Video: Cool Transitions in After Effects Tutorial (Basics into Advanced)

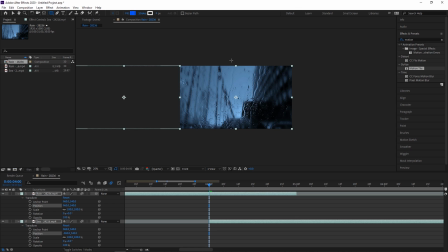4:10 We're gonna zoom out a little bit and we're going to make our rectangle.
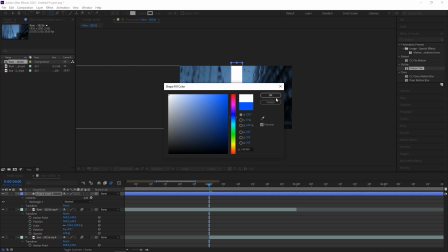4:16 Let's fill that with white and no stroke.
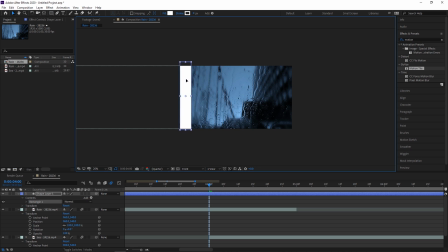4:23 So now we have our layer and we're going to put it over to the side. And then let's find where our clips cross over and we'll set the position right here. Then go to the end of the transition
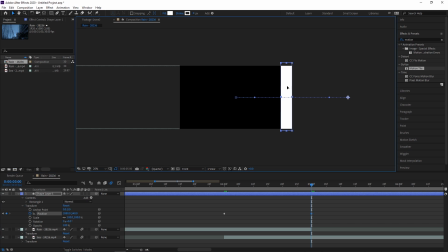4:44 and we're gonna move it over here. And then let's continue moving it just right to the edge.
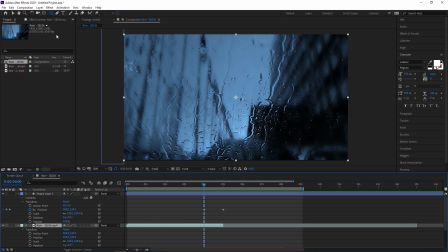4:50 So we're going to use a mask to follow this line. So make sure you have your top layer selected, click the rectangle tool, and then create a mask. Now we're going to animate this mask. So open up your mask transform properties.
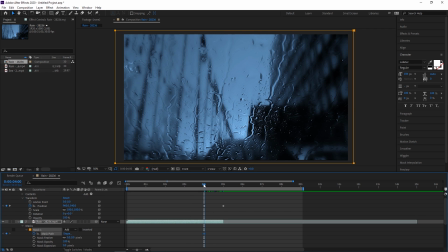5:06 So now we can set a keyframe for the mask path. Go to our next point.
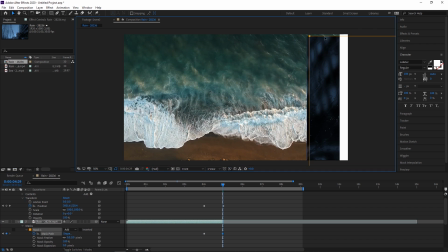5:14 And then simply move the mask all the way to the end.
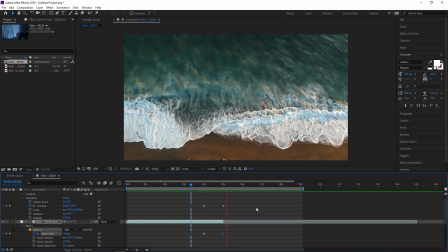5:19 And now when we play it back, we can see that that layer disappears along with the mask.
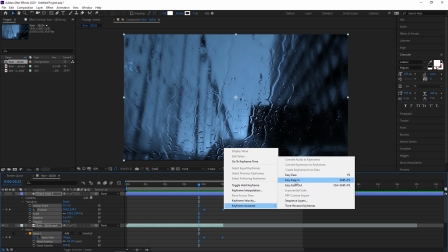5:26 And of course we can select all these and say easy ease in to make it a little smoother.
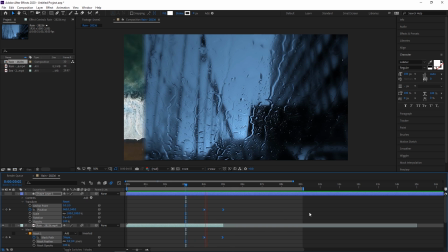5:33 And then we can turn on motion blur. And now let's see that with the line. Now the line has motion blur as well. Makes you not really notice any inconsistencies or problems with the transition.
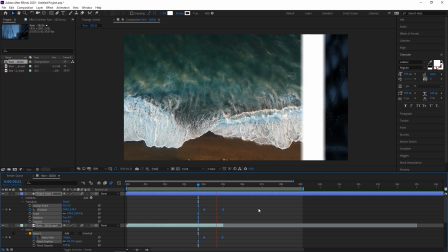5:49 Makes it a whole lot smoother. So that is a basic wipe with a line.
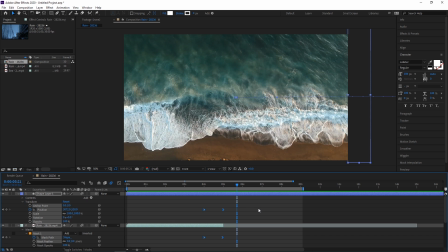5:57 Super basic transitions that are a lot of fun and pretty easy to do. Now we're going to go to something more advanced.
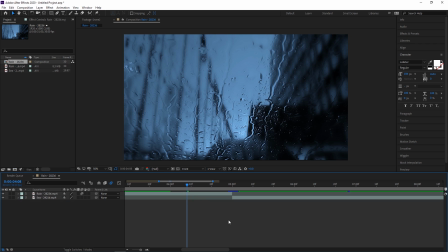6:05 Now we're going to do what's called a pump transition. So we're going to go where the two clips transition, make sure we're on the top layer, press S to get into our scale, and type in something like 150.
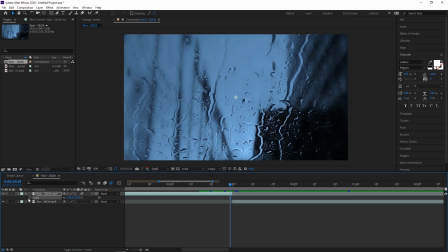6:16 You're just gonna wanna zoom in and then keyframe that. Now we're gonna go about half a second back in time, and we're gonna set the scale back to 100.
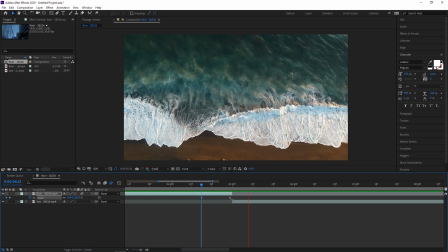6:26 So now we have this. We have that slight zoom. And now on our second bottom layer, we're gonna go to the first frame of that, open up our scale settings,
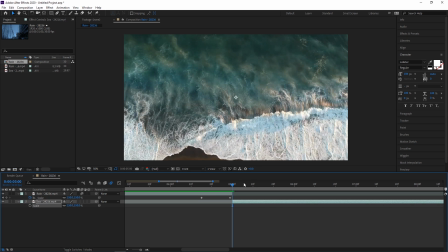6:36 set the very first frame to 150, and once again, go about half a second, set it to 150, keyframe that, go about half a second forward, and set it back to 100.
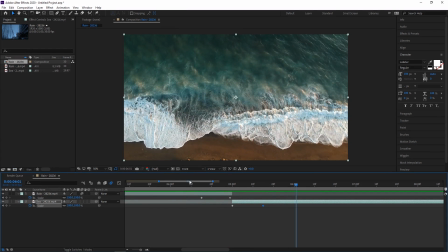6:51 So now we have this. So this is going to pump in to the first layer and come out of the second layer.
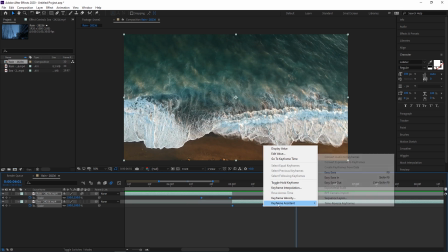7:01 So now we're going to select all these points, right click, and easy ease in.
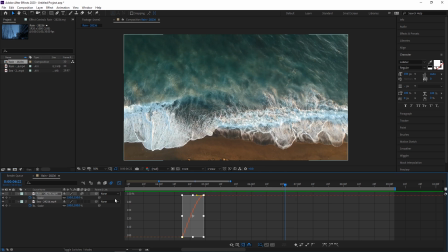7:06 So go ahead and open the graph editor, and if you click on the scale, you can see these lines here.
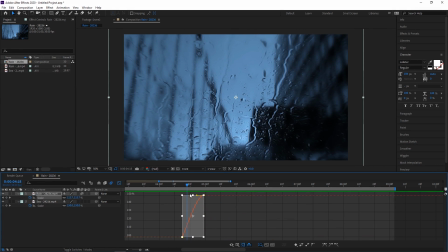7:13 And what we're gonna do is we're going to adjust the curves so that they speed ramp differently. So we're gonna go ahead and grab this curve and make it a little bit like this.
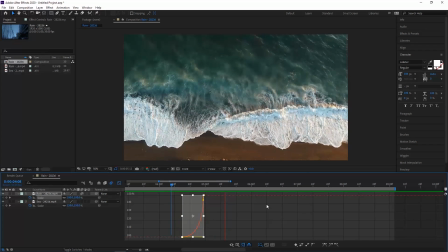7:24 So it's a lot sharper of an incline. And as you can see, that has a nice speed ramp into it. So now let's go into the other one and change this curve to be the same.
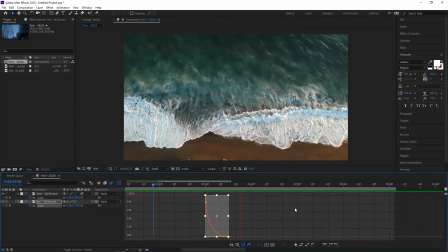7:37 And now when we play it back, we get a nice smooth ramp up into the speed and then back out of it. And as a final touch, we're going to make sure that motion blur is applied to both layers.
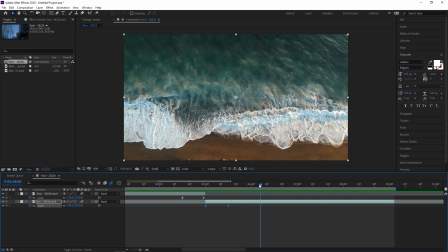7:52 And that way, when we run through it, we can see that it has a nice blur effect to make it look more natural.
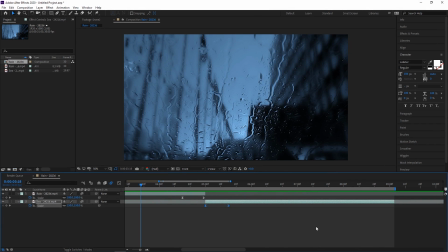8:01 And that's it. That's a pump. That's a super common effect transition that people put into videos.
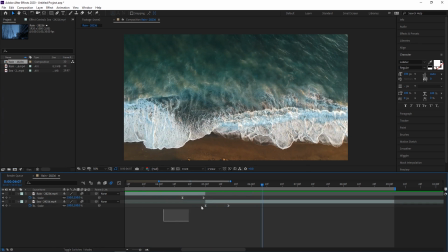8:07 And it's that easy. It takes seconds. Now we're going to do what's called a pan crop. So, firstly, we're going to go to our effects and we're going to grab motion tile and apply that to both of our clips.